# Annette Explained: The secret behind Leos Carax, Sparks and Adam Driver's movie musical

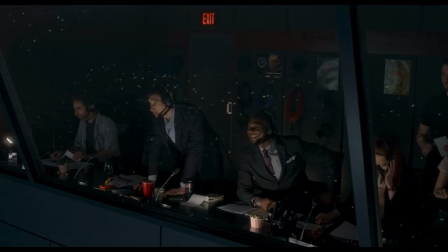Baby Annette, like Sparks with their movie Annette, is delivering a tragedy on the world's biggest stage.
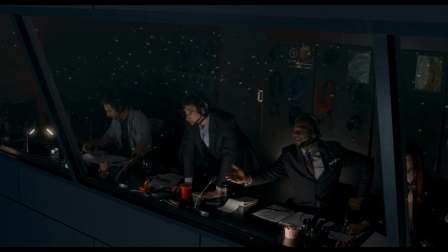Had the band wanted a happy ending instead of such a bleak outcome, this could have been a scene like A Star Is Born, showing both the character and the band in all their glory.
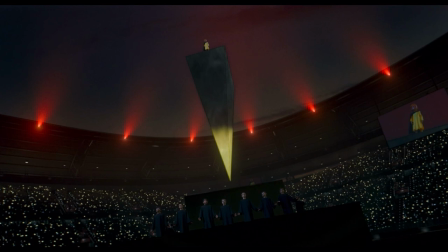The audience could have left with a smile on their face and a tune in their ear,
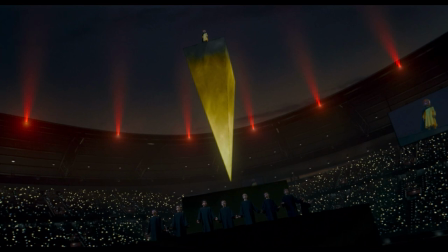maybe even with a crossover hit that would have made Sparks a famous band. But instead, they destroy the song.
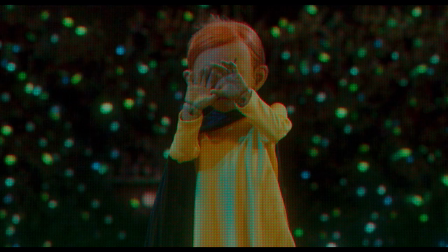It sounds worse each time the music restarts, a potential hit record becoming the soundtrack to a crying child who is scared and alone.
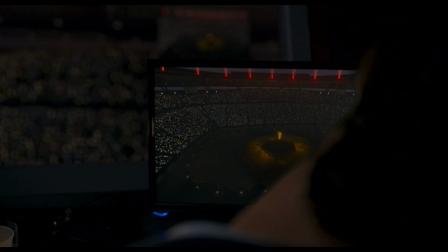With these words, Annette delivers a tragedy both outside and within the film.
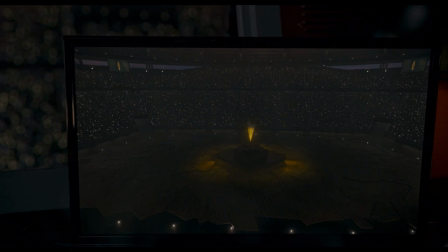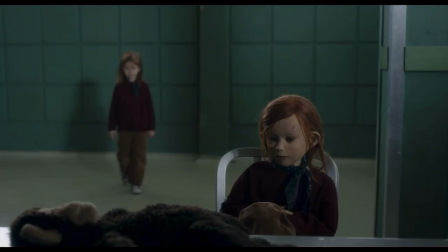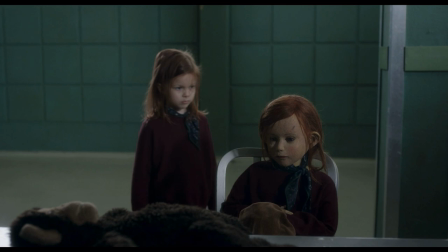The next time we see Annette, she's no longer a puppet, but a real girl. Up until this point, she's been controlled by her free parents,
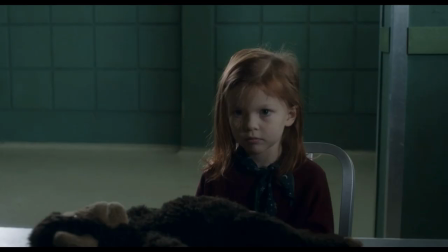but with her father's incarceration, her fate is now sealed, as is that of the movie itself.
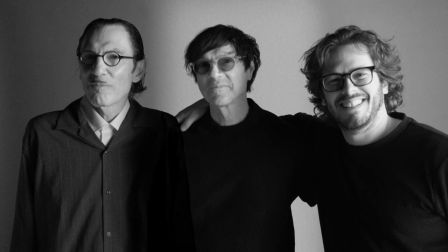Now imagine if Sparks had chosen a different collaborator for their debut movie.
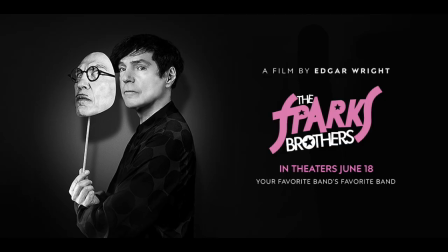Instead of Leos Carax, they could have worked with somebody like Edgar Wright, who directed the excellent Sparks Brothers documentary.
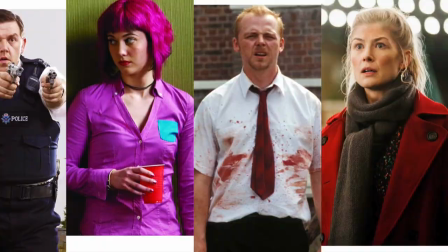His sensibilities are a good match for the band, making fun and accessible movies.
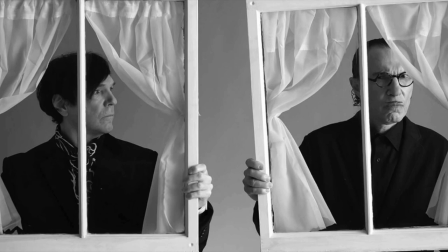Had he directed Annette, then maybe The Conductor would have survived,
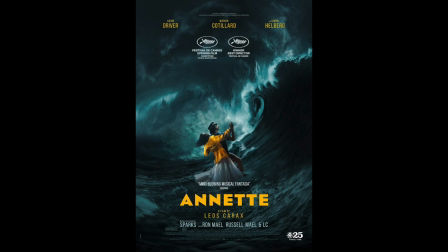Henry McHenry would have earned redemption, and Annette would have given the ultimate feel-good performance.
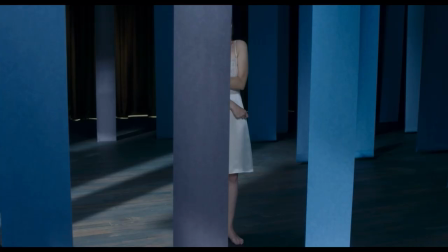Hopefully you'll agree that this is an ingenious concept for a movie,
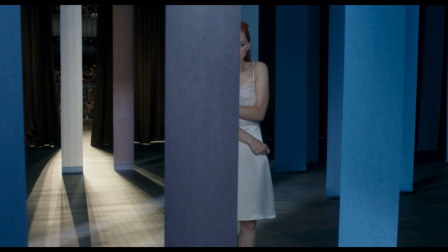sacrificing commercial success in order to make an uncompromising art film, and using that as inspiration for the story itself.
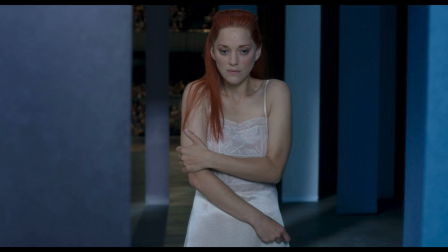What's more remarkable is that this hasn't been shared by the filmmakers, so we the audience don't understand the full picture.
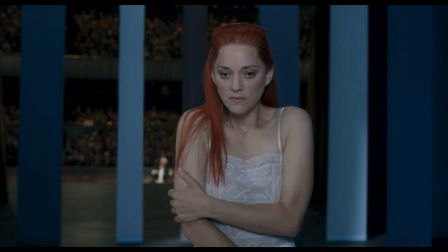Well, this too is represented on screen through the performances of Anne, Annette's mother.
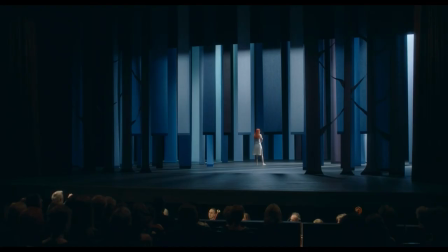Notice how far away she is from the auditorium? This is how it looks to those in the theatre.
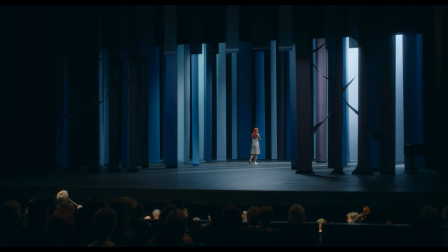They have no chance of fully appreciating what they're watching.
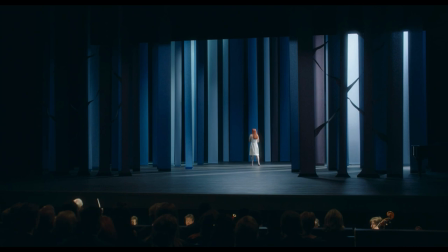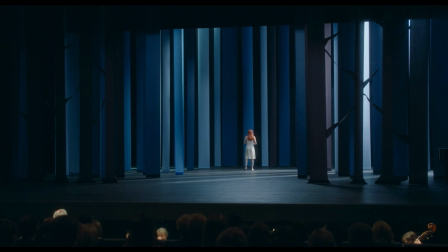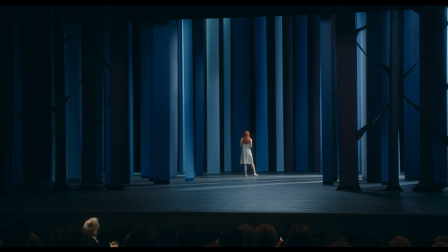Adrift all this night. Where is the moon?
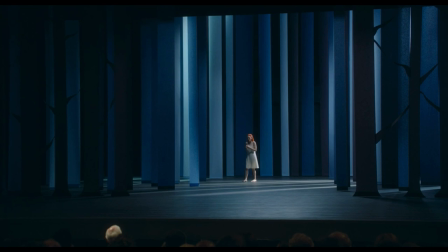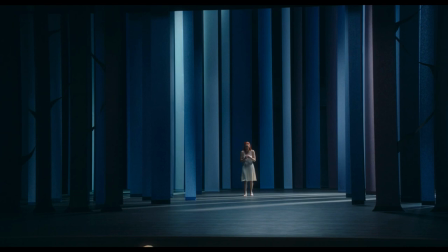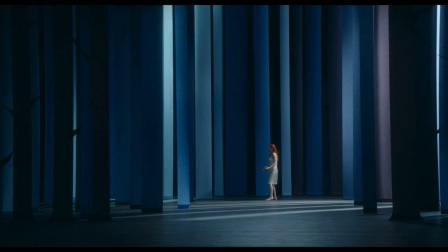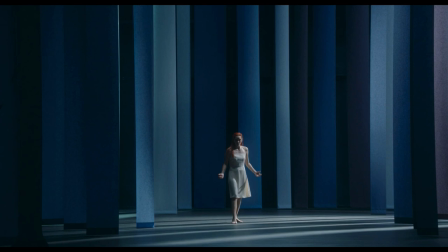She has her back turned, is obscured by drapes, and even when she runs to the lip of the stage, she's unlit.
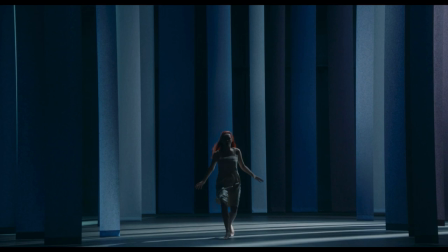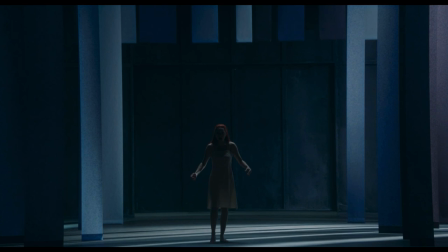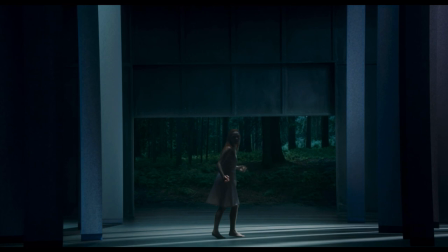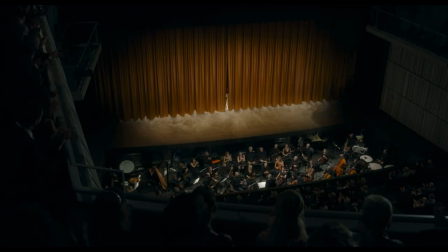Eventually, she leaves the stage altogether, but despite all of this, the audience love it.
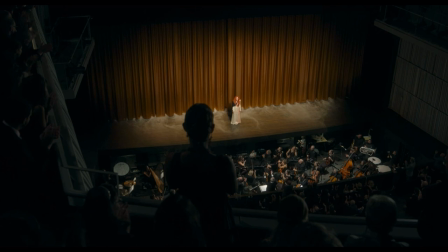She receives a standing ovation when taking her bows, but even then, there's a gulf between her and the audience in the form of the orchestra pit. So who is Anne?
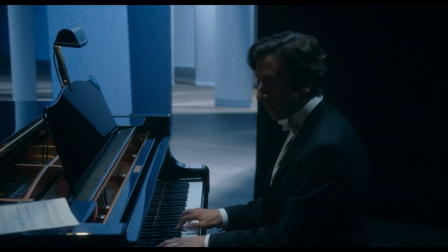Well, the accompanist spells it out for us.
I'm an accompanist.
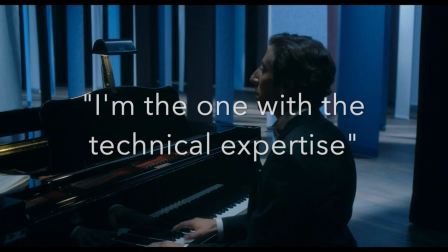I'm an accompanist. I'm an accompanist for Anne, for Anne. Anne's the one with the genius, the grace.
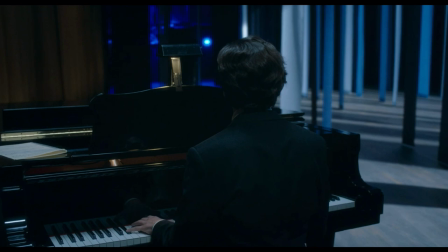I'm the one with the technical expertise. That's right.
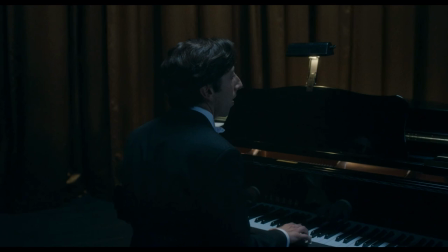Anne is the genius of Ron and Russell Mael, adored but misunderstood.
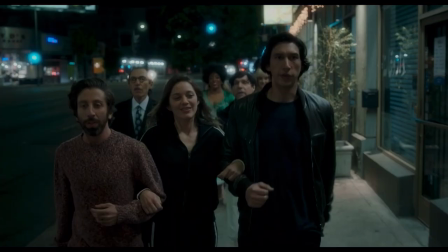And if you have any doubt that this is how they view themselves, then think back to their introduction.
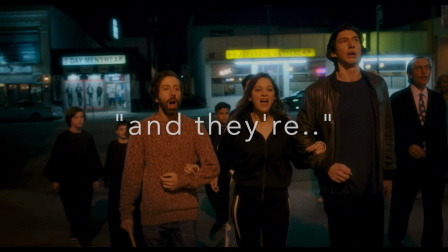The authors are here, so let's not show disdain.